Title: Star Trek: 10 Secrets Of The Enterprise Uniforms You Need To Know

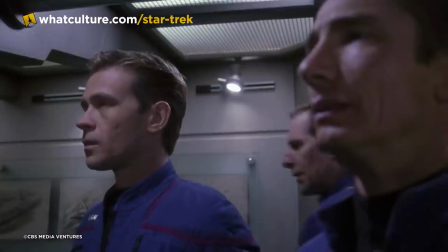[4:01]
Still, because Star Trek never wastes anything,
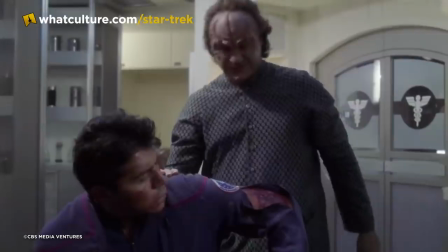[4:04]
background actors can be seen wearing the first season purplish uniforms throughout the course of the series, all the way through to the very last scene in the finale.
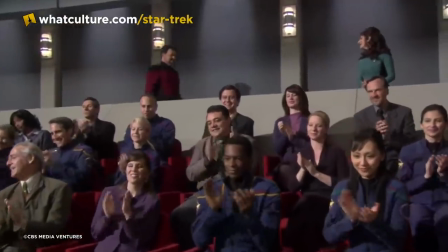[4:11]
It's just kind of a shame we never saw the Jean Starfleet jumpsuit. Number 6.
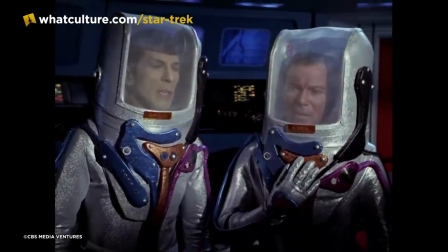[4:16]
Spacesuited and booted While they had featured in a handful of episodes like the original series The Thaline Web and Voyager's Day of Honor,
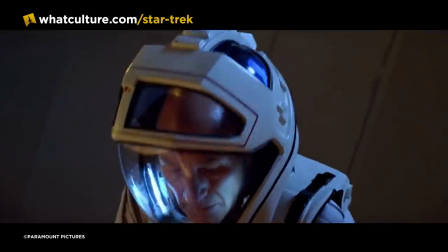[4:22]
and movies like The Motion Picture and First Contact, spacesuits are actually a surprisingly rare sight in the whole space-based Star Trek universe.
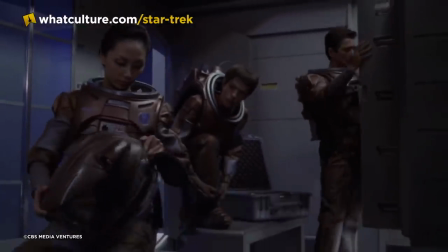[4:29]
They did, however, fit perfectly into Enterprise's retro-futuristic look. Designed in cooperation between Robert Blackman and Starship designer John Eves,
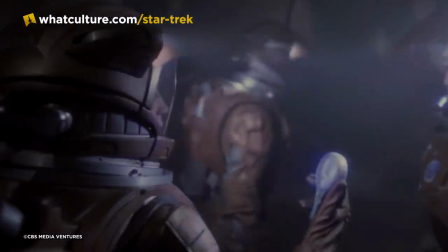[4:36]
Enterprise's spacesuits were about as complex as NASA's real-life spacesuits. complete with battery-powered cooling systems, helmet-mounted microphones to record dialogue live,
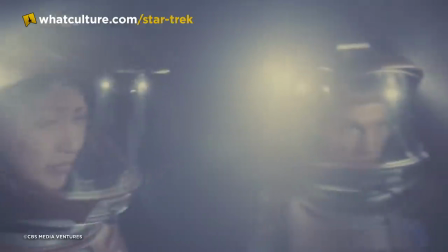[4:44]
and internal lighting to illuminate the actors' faces.
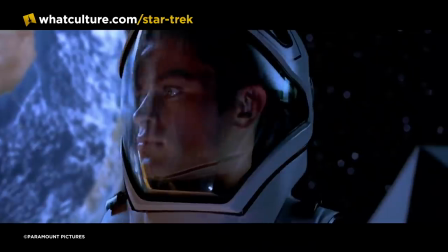[4:47]
According to Blackman, Enterprise's spacesuits had all the bells and whistles because they were designed in response to actor complaints about the EV suits worn in First Contact and DS9 in Voyager.
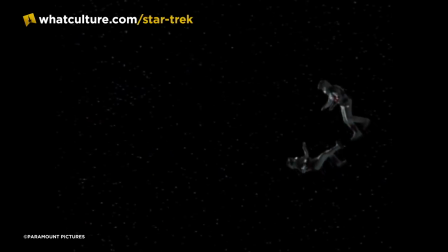[4:56]
Quote, Every time the suits were specified in a script, you could hear the howling across the lot from the actors.
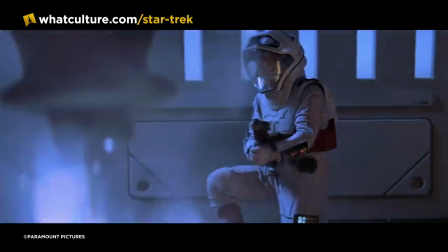[5:00]
Everyone disliked those hot, clunky away suits that were created for the movie Star Trek First Contact, so I went all out enhancing the new copper-colored ones for Enterprise.
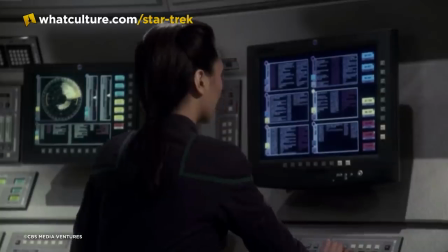[5:08]
Number five, these are the variants. A ton of different Starfleet uniforms have appeared across Enterprise's 98 episodes.
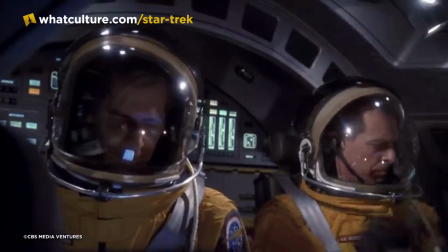[5:15]
Desert attire, cold weather outfits, active wear, Admiral's uniforms, even a dress uniform thing.
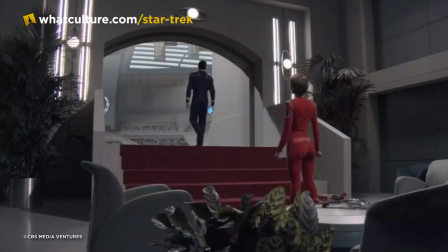[5:22]
I don't know, what is Archer actually wearing here? It's like a formal jumpsuit.
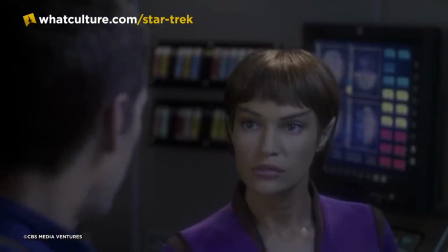[5:26]
Other than freshening up the dye job between seasons, no major changes were actually made to Enterprise's standing duty uniforms for the duration of the series.
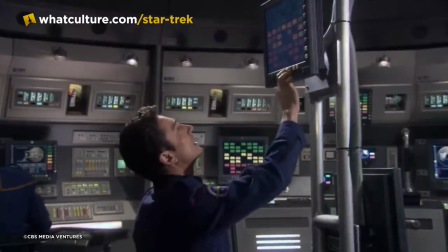[5:33]
That is, until the series finale, these are the voyages. Set 10 years after the episodes that preceded it, and apparently in Commander Riker's off-time on the holodeck,
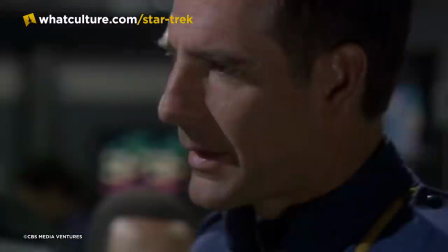[5:41]
these are the voyages depicted an older, more seasoned Enterprise crew in the final days of their mission.
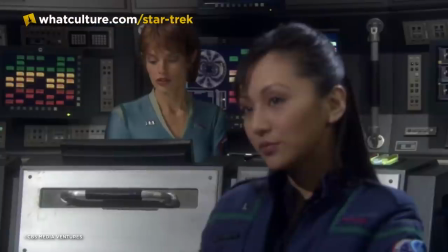[5:45]
To sell the time jump, the sets were modified in distress to show age, and Robert Blackman was given the opportunity to revise his Starfleet jumpsuits.
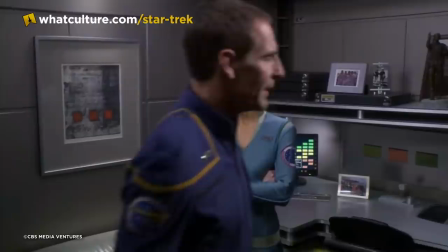[5:52]
These revised uniforms included epaulets on the shoulders, a new Starfleet patch on the right sleeve, and name tags on the left breast.
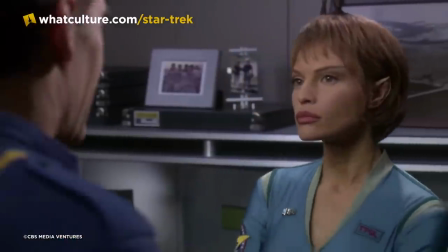[5:59]
According to Blackman, that last edition was actually a detail he had hoped to include from the very beginning, but was rejected by the producers until the very last episode.
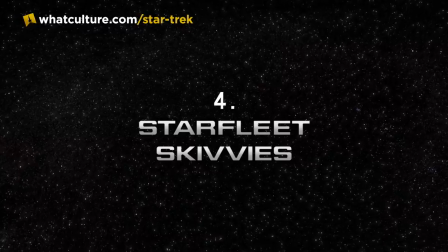[6:07]
Number four, Starfleet Skivvies.
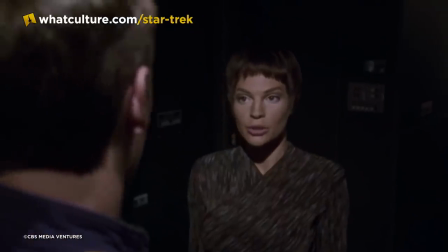[6:10]
Whether it's the form-fitting Starfleet jumpsuits or T'Pol's even more form-fitting Vulcan uniform, his clear sex appeal was the driving force behind many behind-the-scenes decisions on Enterprise.
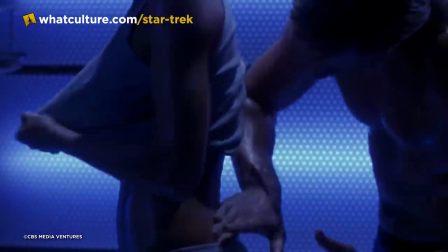[6:19]
I mean, Trip and T'Pol slather each other in lube in literally the first episode of the series. It's not a secret.
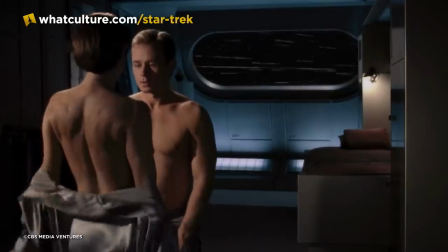[6:24]
Anyway, unable to get the cast fully naked on network television, infamous butt shot aside, the producers chose the next best thing, hot 22nd century underwear.
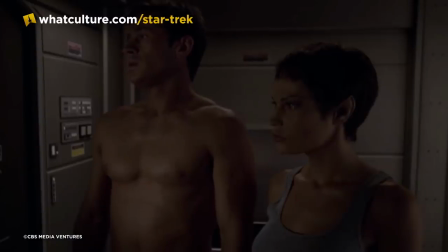[6:33]
Unlike most of the clothes scene in Enterprise though, Robert Blackman and the costume department opted not to create Starfleet's underwear from scratch, instead turning to a more terrestrial source, the local mall.
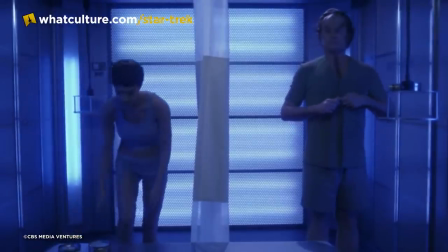[6:42]
The distinctive blue boxer briefs, tank tops, and support bras worn by the Enterprise crew were in fact off-the-shelf DKNY flex line underwear.
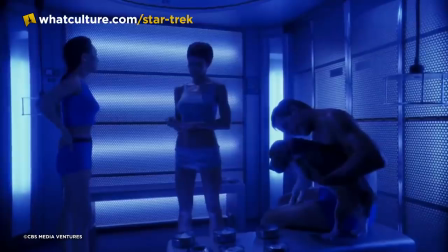[6:49]
Apparently the production bought so many packs of these underwear, they had some left over at the end of the series which were auctioned off in 2008 and we're just going to go ahead and assume they were unworn.
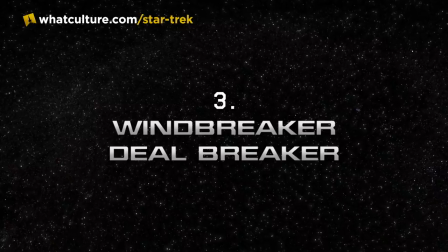[6:58]
Number three, Windbreaker, Dealbreaker.
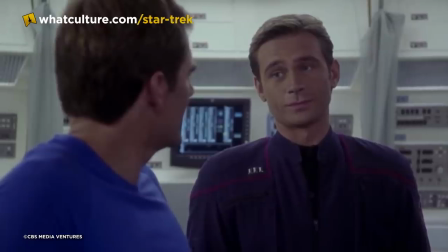[7:01]
In the decade and a half since the cancellation of Enterprise and the collapse of the United Paramount Network, producers Rick Berman and Brian and Braga have spoken pretty freely about their struggles with the studio.
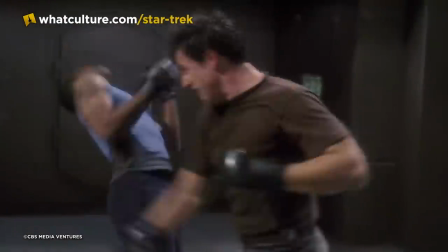[7:10]
According to Berman and Braga, UPN rushed Enterprise into production over their objections,
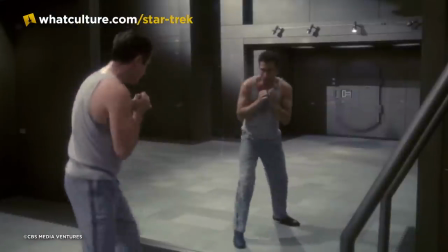[7:15]
vetoed plans to set the first season entirely on Earth, and also there was that time network executives tried to force the show to feature a new band each week,
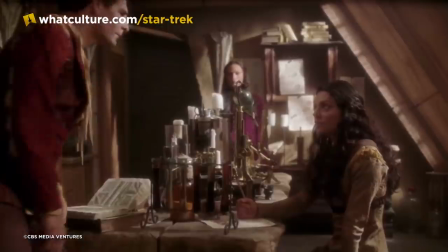[7:22]
like Good Charlotte playing in the mess hall or something. Despite being able to avoid that, there was one change UPN insisted on, no quilted jackets.
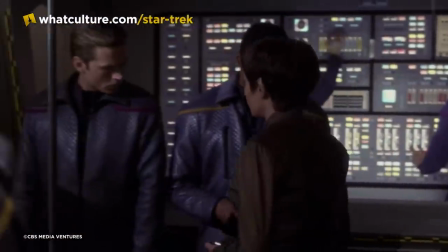[7:30]
In his audio commentary for Enterprise's pilot episode,
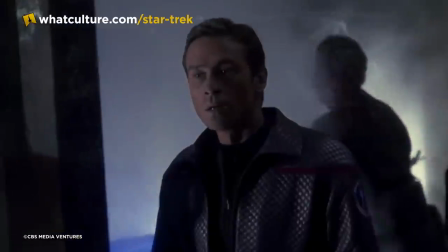[7:33]
Brandon Braga revealed that UPN for some reason hated the quilted look of the away team jackets worn by the crew in Broken Bow and demanded the show never use them again.
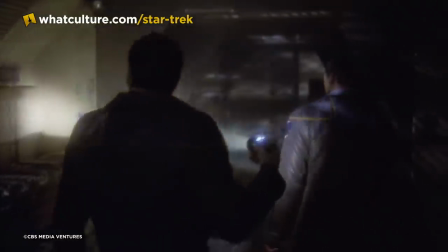[7:41]
New, non-quilted windbreakers were commissioned and went on to appear throughout the rest of the series, but the original textured jacket disappeared after two episodes.
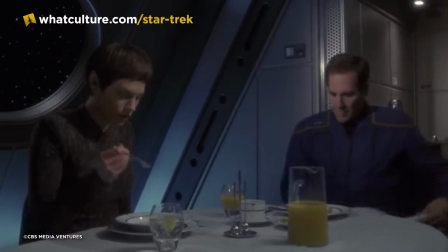[7:49]
2. UPN TNA While Jolene Blaylock publicly praised T'Pol's Vulcan cat suit in Enterprise's first two seasons,
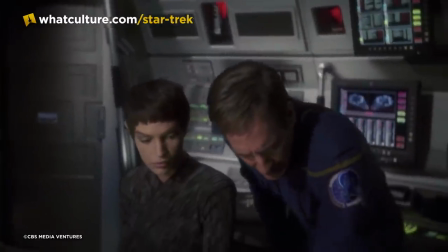[7:56]
her sentiments about the character and her wardrobe seemed to shift by the third year. For season three, the now-civilian T'Pol received several new costumes with bright colors,
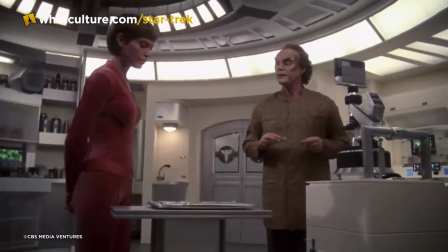[8:04]
a plunging neckline, and a fit which, according to one media source, quote, hugged Blaylock's supermodel-esque figure.